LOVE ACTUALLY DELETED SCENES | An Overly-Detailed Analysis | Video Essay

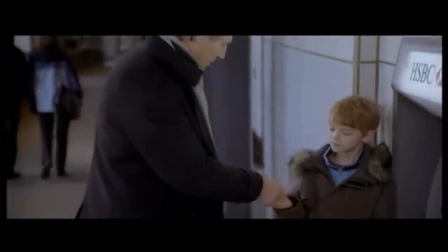8:07 Now, I like this scene because if it was left in the movie,
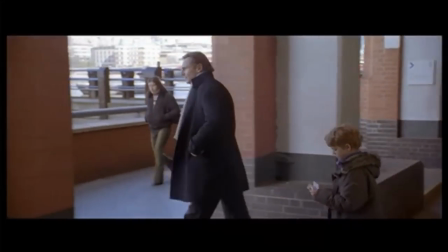8:10 it would actually be the first time we would have seen Daniel and Sam interact, and it lays the groundwork for the more serious scene that follows.
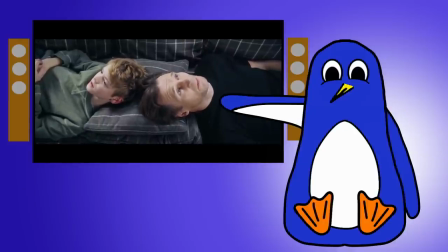8:17 But on the other hand, the movie already has slightly too many moments of Daniel saying very inappropriate, thanks to his nine-year-old stepson.
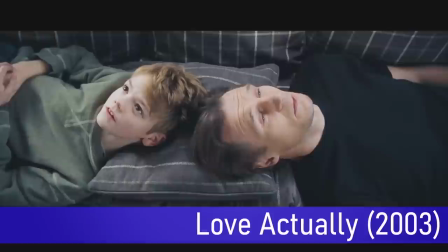8:23 Unless, of course, Claudia Schiffer calls, we all want to have sex in every room, including yours.
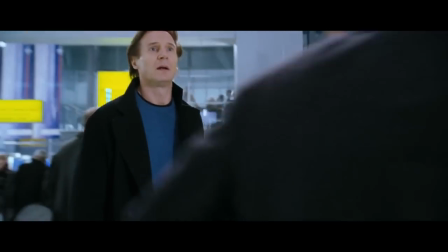8:29 Yeah, on reflection, maybe it's best they left it out. But the Daniel and Sam storyline brings us to the airport, the setting of the climactic moment of the film where Sam does a big,
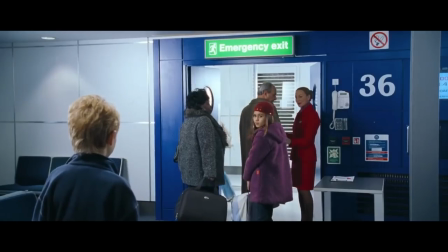8:38 over-the-top run through the airport to confess his love to Joanna. Well, there is an alternative version of this scene. In the original draft of the movie, there were lots of mentions about the fact that Sam was a brilliant gymnast and you casually saw him doing double twists and turns. And so when it came to the airport, he brought his gymnastic prowess into play.
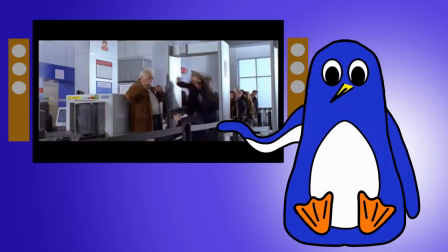9:02 Here are some moments from how that would have looked.
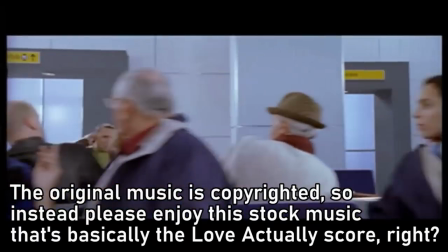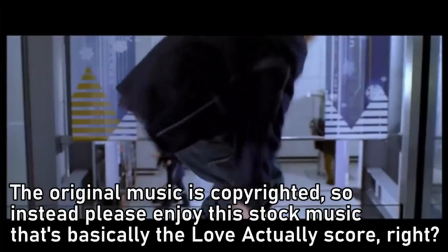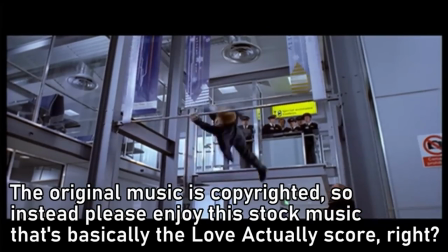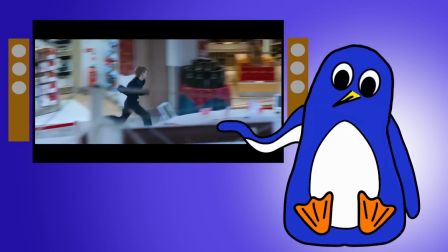9:23 Now this scene in the final film, the one without the flips, is sometimes criticised because it's too unrealistic.
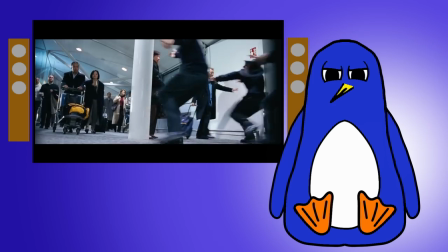9:29 But that criticism completely overlooks the fact that that's the entire point of the scene.
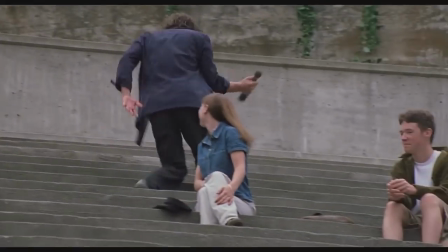9:34 It's meant to be a parody of the big, grand, romantic gestures of other romcoms, or in some cases directly reference them.
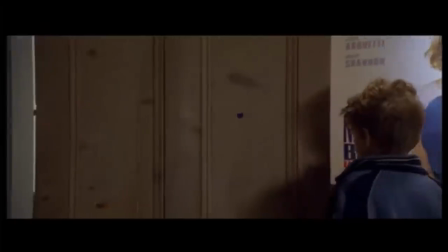9:41 In fact,
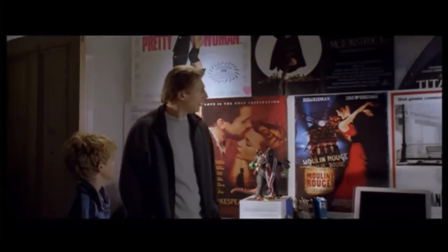9:41 there's a deleted scene that would have explicitly set up this ending by revealing that the reason Sam spent all his time in his room was because he was watching classic romantic movies.
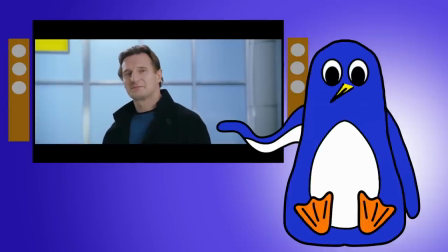9:50 Personally, I think toning down the scene by removing the gymnastics lets it hit the mark of being an over-the-top parody without being so ridiculous that it takes you out of the movie.
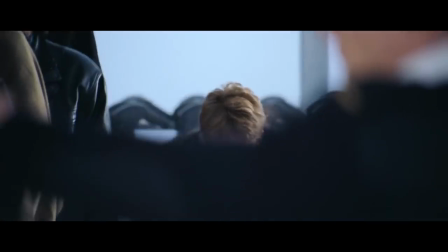9:59 It's a lesson for filmmakers that sometimes restraint is a good thing, and making something something just a bit smaller in Ambition actually results in a better end product.
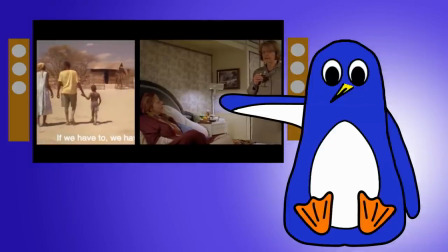10:08 Which brings us to the final three deleted scenes. These relate to two additional storylines that were cut entirely from the final film.
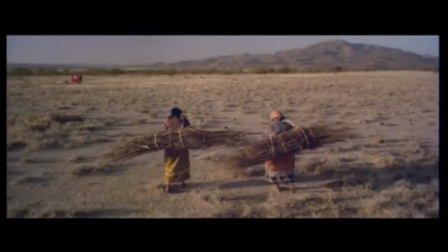10:15 The first storyline featured briefly in two cutaway scenes that were filmed on location in Kenya.
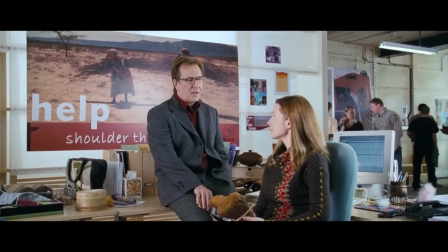10:20 In the charity that Harry and Sarah work at, we see these posters in the background.
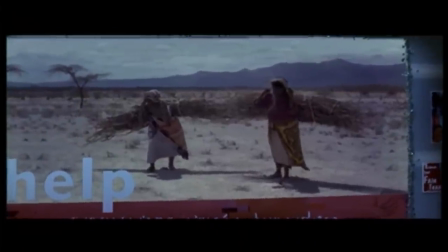10:24 We would have ended a scene by zooming into one and hearing one of the people in the photo telling her friend about her daughter's new boyfriend.
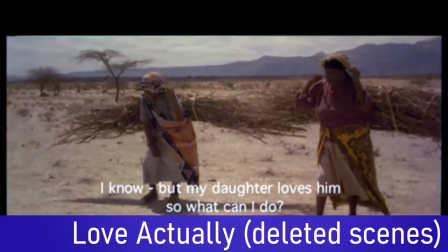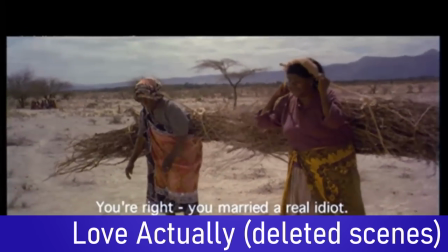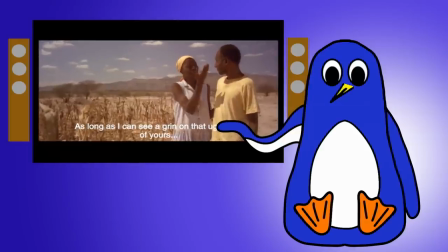10:45 There's also a second scene which had a similar idea behind it. Now I'm kind of in two minds about these scenes.
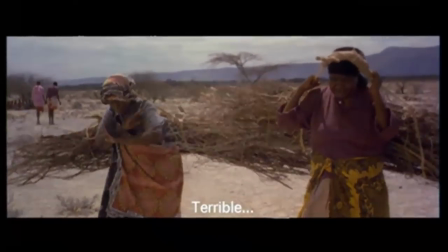10:50 I like them not just because they embody the movie's theme that love actually is all around,
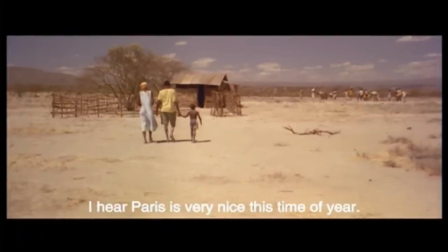10:55 but also because they challenge our prejudices about life in developing countries and add some much needed diversity to the film.
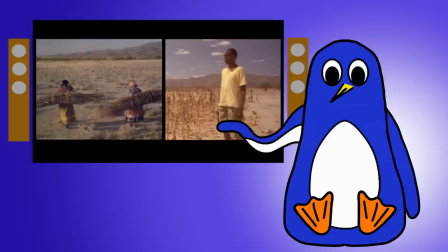11:01 But at the same time, they're essentially one off, self contained scenes, and unlike every other character in the movie, they're not connected to the other stories, so they feel a bit out of place.
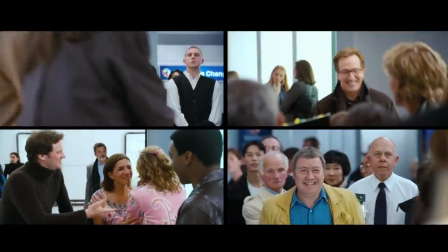11:10 I think if Curtis was going to include them in the final cut,
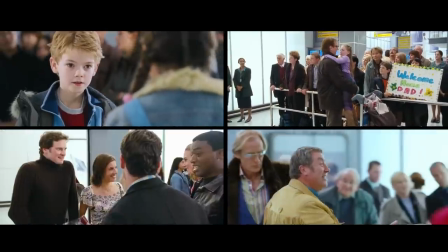11:13 it would have been better to connect these characters' stories to the main cast more directly, rather than have them be some unrelated cutaway.
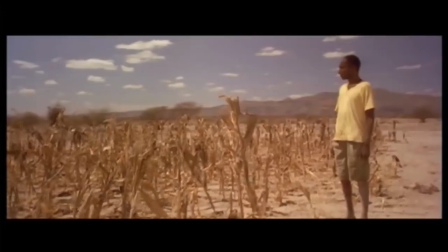11:20 So even though they expand on the movie's theme, on balance it makes sense to remove them as they were written.
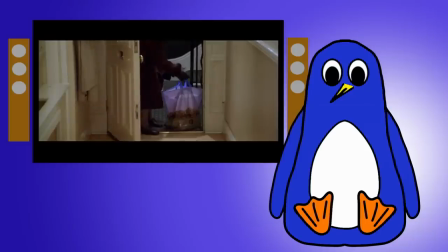11:25 But the final deleted scene,
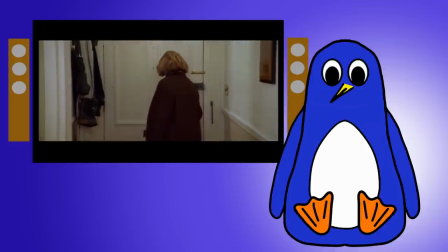11:26 and probably the most well known one is one that i think should have been included this deleted scene shows the headmistress of bernard's school go home and
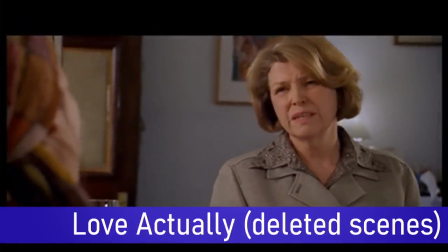11:34 tell her partner about bernard's essay his christmas wish was to see people's farts brother
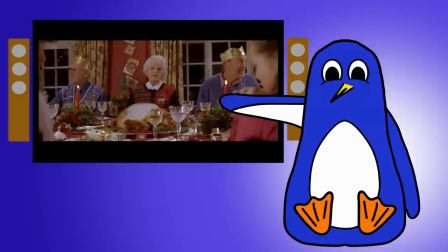11:45 that's my christmas wish too this is the moment that makes the fart scene worth it because it takes something so absurd but
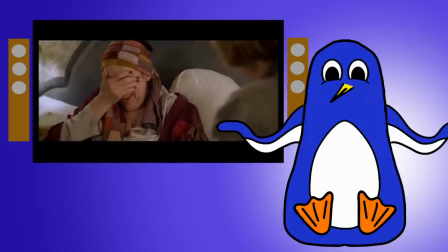11:52 commits to it so wholesomely that we end up laughing at it for no other reason than the characters find it hilarious but the The scene takes a turn because it's clear
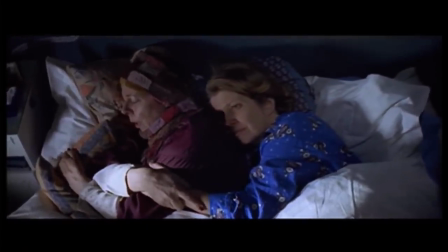12:00 the headmistress's partner has a chronic illness and the concert at the end of the film would have included this brief moment.
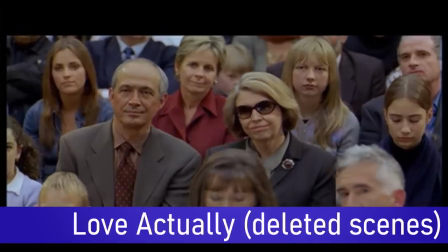12:06 That we think it's very brave her being here today in light of her recent loss.
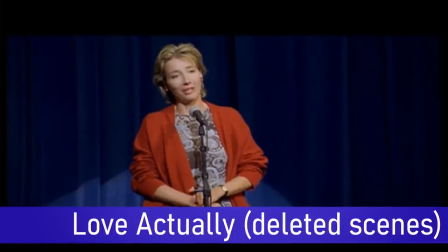12:11 Geraldine was a wonderful and wicked woman. Sorrow is particularly hard at Christmas.